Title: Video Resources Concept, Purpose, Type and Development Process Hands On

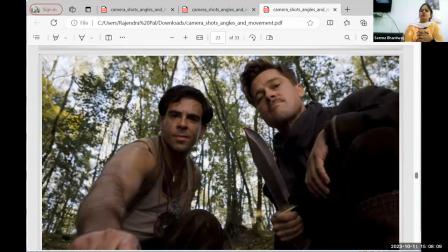(49:16)
आपने कभी इसी तरीके की इमेज आपने देखा तो माइथोलॉजिकल एंड पीरियोडिकल शोज में क्या होता है, हम जो है लो एंगल शॉट लेते हैं जब भी भगवान आते हैं। भगवान जैसे अगर कोई सिंहासन पे बैठा है, आप इस चीज को इमेजिन कीजिएगा, जैसे रामायण है या महाभारत है,
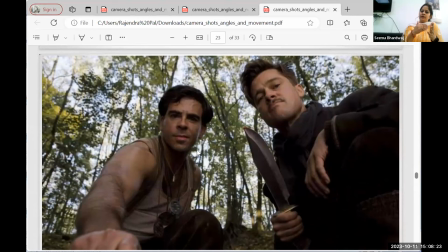(49:30)
अगर राम जी अगर बैठे हैं सिंहासन में, तो शॉट जो होगा पिक्चर उनकी जो होगी कभी भी सामने स्ट्रेट आई लेवल पे नहीं होगी, वो हमेशा लो एंगल पे होगी। लो एंगल जब हम कैमरा को रखेंगे तो चीज अपने आप बड़ी भव्य और उसका कैरेक्टर जो है वो एक बड़ा दिखता है।
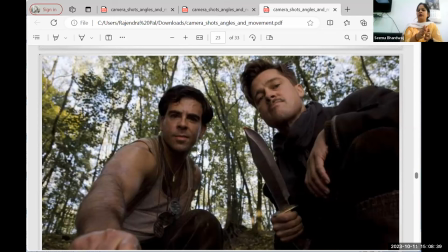(49:47)
बट अगर वही चीज को हम ऑपोजिट में दिखाना चाहते हैं, अगर उनके सामने कोई और भगवान है, आप कभी माइथोलॉजिकल एंड पीरियोडिकल शोज में अगर कैप्चर करते हैं, तो उसमें क्या होता है आई लेवल भी उसमें शॉट हम डाल सकते हैं। बट अगर आपके घर में या आसपास कोई भी कैलेंडर है, ठीक है, तो उसमें आप हमेशा देखना थोड़ा सा लो एंगल तो होगा ही होगा।
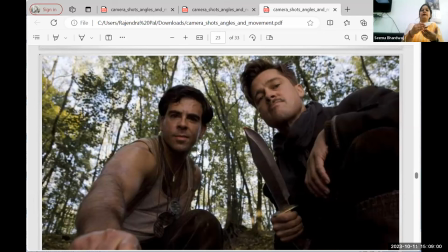(50:07)
इवन मोदी जी के भी जो शॉर्ट्स लिए जाते हैं वो भी ज्यादातर थोड़ा सा लो एंगल पे लिए जाते हैं, ताकि वो बड़े और बहुत अलग से इम्पैक्टफुल लगे, अलग से दिखे। आपके घर में अभी होगा, मुझे लगता है किसी घर में एनसीआरटी का कैलेंडर भी होगा, तो अक्टूबर मंथ की जो पिक्चर थोड़ी सी लो एंगल पे ही लेगी, आई लेवल पे कभी नहीं लिया जाती।
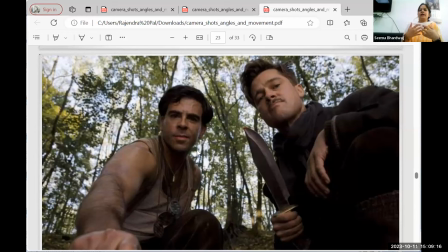(50:24)
जो भी बहुत ही रिस्पेक्ट दिखानी है, या फिर जिनसे मतलब जिन लोग जिनको देख के आप लगे कि हाँ ये महान है, या जिनकी कैरेक्टर हमें बहुत ही भव्य तौर पर दिखाना है, उनको ज्यादा लो उसमें दिखाता है। हाँ, बट इसमें जो सीक्वेंस जो जो मैं पिक्चर शो कर रही हूँ वो एक मतलब एक तरीके से चोर या वो है,
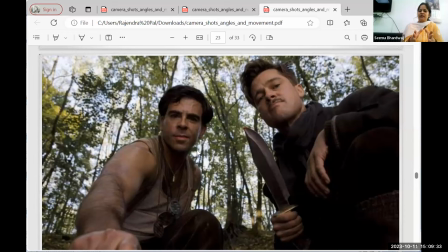(50:42)
तो इनकी जो पिक्चर है ये पिक्चर के हिसाब से इनको बहुत पावरफुल दिखाना था, इस वजह से हमने इसको लो एंगल में क्लिक किया गया है, इस पिक्चर को लो एंगल शॉट।
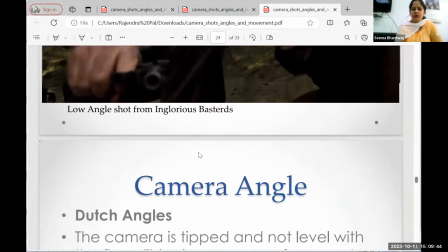(50:52)
इसके इसके अलावा हाई एंगल भी एक शॉट होता है, सॉरी इसमें मैंने नहीं वो लिखा है, हाई एंगल होता है।
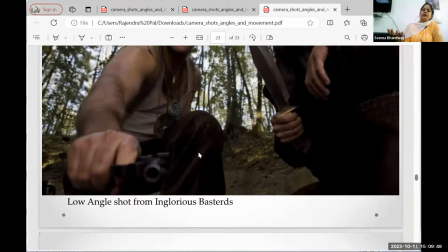(50:58)
हाई एंगल में क्या होता है कि हम अगर कैमरा का जो पोजिशनिंग है वो ऊपर से थोड़ा सा लेते हैं, और सपोज आपने कई बार जगह पिक्चर्स देखी होंगी, अब इसमें से अगर यही जो आपके घर घरों में अगर कैलेंडर होगा आप देखना, बच्चा है उसको मोदी जी खाना खिला रहे हैं, तो अगर मोदी जी के पीछे से कोई बंदा अगर कैप्चर कर रहा है, कोई इंसान कैप्चर कर रहा है पिक को, तो वो बच्चे को खिला रहे,
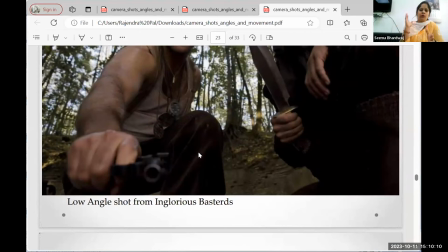(51:17)
तो वो एक दया भाव करुणा दिखाने के लिए हम उस चीज को जो है लो एंगल की जगह थोड़ा सा हाई एंगल से उस चीज को दिखाएंगे, उस चीज को। या अगर हम सपोज किसी को कोई दान दे रहे हैं, उनको दे रहे हैं, तो वो ऊपर से दिखाएंगे कि वो इंसान नीचे है,
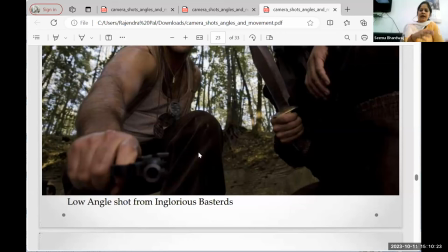(51:32)
किसी को कमजोर कमजोर दिखाना है या उसकी इमेज थोड़ी कम दिखानी है, तो उसको हमेशा ऊपर से आप फोटो क्लिक करेंगे उनकी, तो वो अपने आप ऑटोमेटिकली उसकी इमेज जो है स्क्रीन पे या वीडियो पे वो लो दिखेगी।
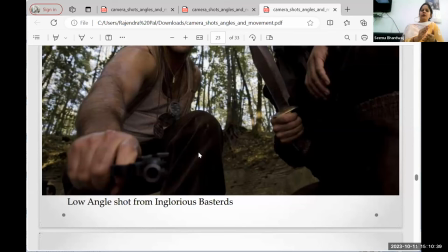(51:46)
ये शॉट को लेने के तरीके हैं कि हमको किस किस तरीके से शॉट्स को डिफरेंट डिफरेंट एंगल से लेना है।
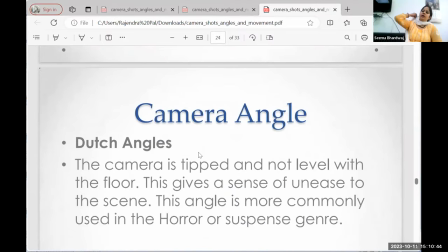(51:53)
इसके अलावा एक और कैमरा एंगल जो है कि जो आता है जो है डच एंगल। डच एंगल मुझे लगता है शायद सबके लिए थोड़ा सा नया होगा इसमें, कि डच एंगल क्या होता है। डच एंगल हम अगर देखा जाए मतलब कि ये तो मैं एक मूवी सीक्वेंस के हिसाब से बता रही हूँ, जैसे हॉरेबल मूवीज,
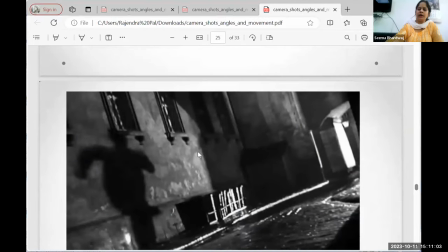(52:11)
और आपने देखा होगा क्राइम शो देखे होंगे, सीआईडी, और कोई भी आपने देखे होंगे आहट, मतलब आप लोगों ने कोई शो देखे होंगे ऐसे। इसमें क्या होता है डच एंगल क्या होता है, हम जो है मेन जो जो कैरेक्टर है हम उसको कैप्चर ना करते हैं, उसकी शेडो को कैप्चर करते हैं।
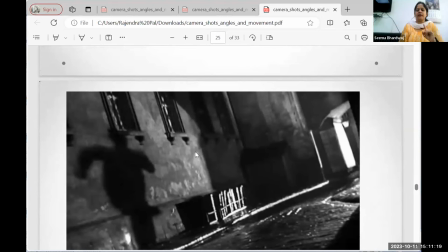(52:27)
तो इसमें हमने लाइट जो है एक साइड से रखेंगे हमेशा, आप इसको अपने घर पे भी कर सकते हैं यूज, वन साइडेड लाइट अपने घर में करिए, और जो जो भी इमेज या शेडो बन रही है हम शेडो को कैप्चर करना, या फिर हम कह सकते हैं जैसे शेडो पपेट और वो सब बनाते हैं हम,
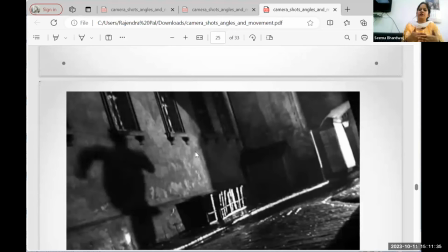(52:43)
उस चीज को भी अगर हम कैप्चर कर रहे हैं तो वो भी डच एंगल कहता है, जिसमें कि हम इंसान को ना कैप्चर करते हो, उसकी शेडो को कैप्चर करें और बताएं कि हाँ ये मतलब कोई है इंसान, ये एक कैरेक्टर है, बट वो रिवील नहीं हो रहा है अभी, तो तब हमें ये डच एंगल लेना होता है।
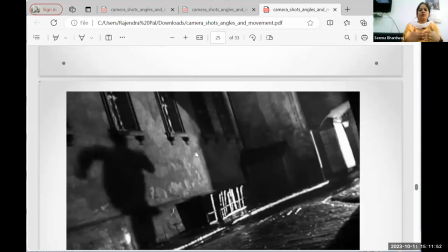(52:59)
हमें अगर सस्पेंस बना के रखना है थ्रू आउट कि अभी मतलब सस्पेंस बना हुआ है कि हमें पता ही नहीं चल रहा लास्ट तक कि कौन है कैरेक्टर,
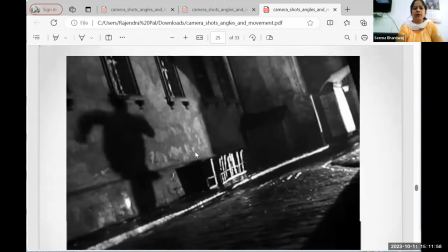(53:07)
तो ये हम डच एंगल शॉट इसमें लेते हैं, ठीक है।
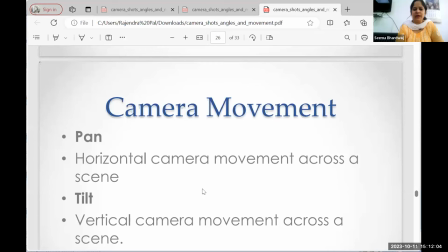(53:11)
इसके अलावा कैमरा के मूवमेंट्स तो मुझे लगता है सबको शायद पता ही होंगी कि पैन करना कैमरा को हॉरिजॉन्टली मूव करना, किस तरीके से धीरे धीरे धीरे धीरे मूव करना, बट उसी जगह में।